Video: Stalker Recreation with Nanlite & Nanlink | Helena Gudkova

I have a special talent to find absolutely crazy locations. Come here. Hey friends! Here is camera girl Helena with my cool lighting setup by Nonlight.
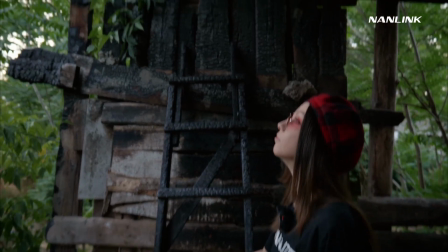(0:13)
I am in an unusual location today. It is an old burnt barn, which I found in one of the city's quarters. This could seem total rubbish for someone, but not for me. Because I believe a real artist could turn anything into something atmospheric and beautiful. My inspiration for today is Andrey Tarkovsky and his movie Stalker.
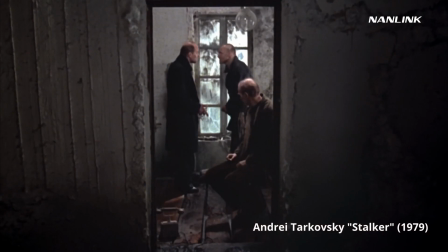(0:35)
Tarkovsky is one of the greatest directors of all times and his cinematography inspired so many filmmakers all around the world. And of course me too. So let's try to create a few beautiful shots right here with help of Nanlite. I will use seven sources but before I start to adjust them I want to use some water to create a puddle and after rain effect which I will make a little bit later, falling water drops on the surface of the puddle will give us a great dramatic look. We need to show that the world doesn't end behind our barn. That's why I use two sources of light to light up different trees, bushes and all space behind the barn in general. I make it with help of two FS200 by Nanlite. One I put from the left, the second I put from the right of our barn.
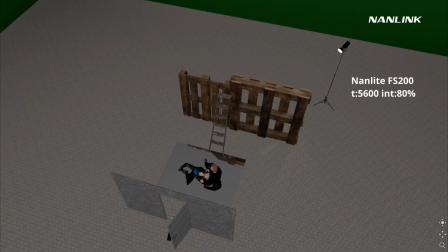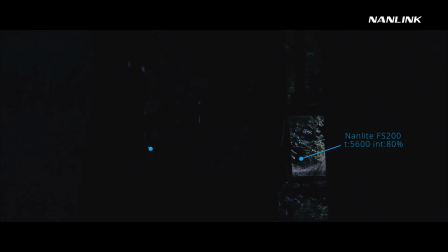Okay, so now look at our puddle. With this control light it looks as a mirror.
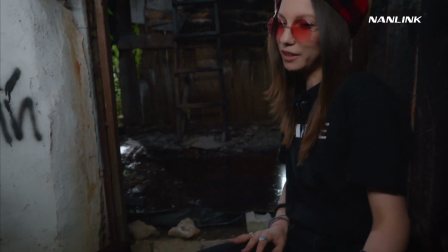(1:47)
I like it.
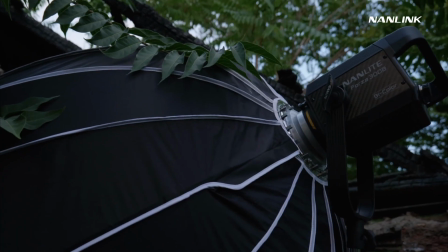(1:53)
Okay, it's our model's turn. Let's light up them. Forza 300B with big softbox 120 by Nanlite.
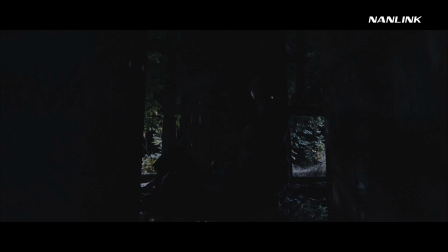Also, I add Powertube 15X from the right of a guy model to separate
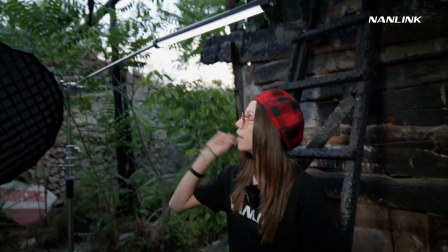(2:14)
him from the background. and the second tube I put on a crane stand over the models. I will use lightning preset on it to our atmosphere of rain.
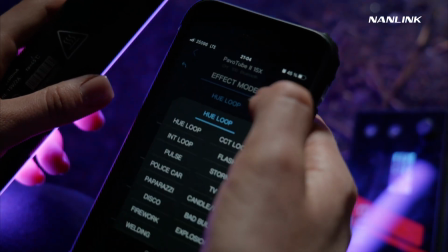(2:26)
I like these tubes because I can control them from my phone. Speed of the lightning, brightness and others.
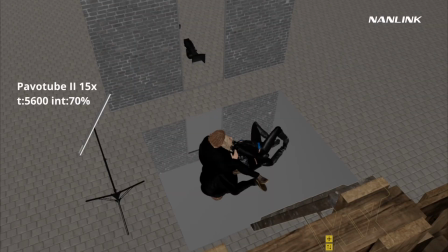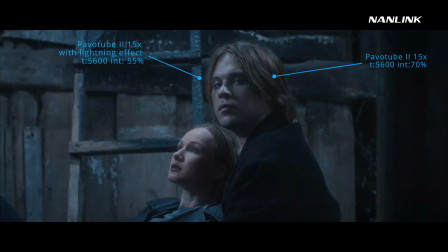The next source is Forza 60B. I put it right here to light up a wall of the barn and add some interesting shadow effect with help of Branch and my assistant,
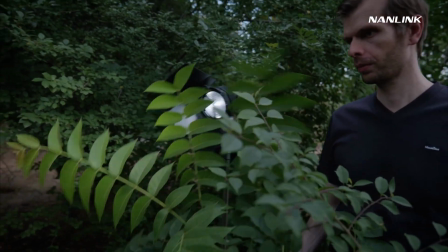(2:54)
who will hold it between the source of light and the wall.
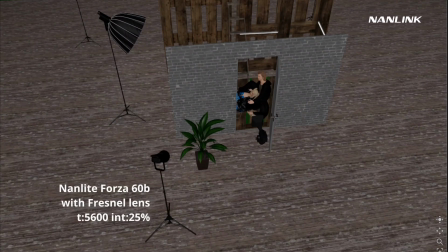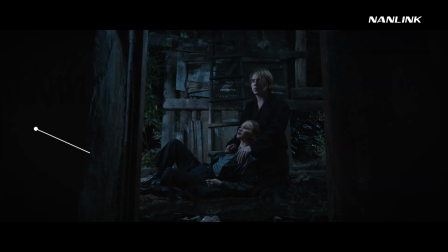And the power tube 230C to add lightning effect not only over the models, but to the wall of the barn too.
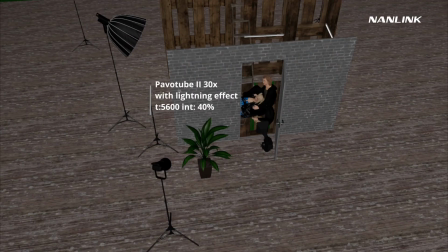Okay, it's time to check our rain effect. We make it with help of cheapest materials and a few drops of creativity. I think it looks pretty nice, so let's continue.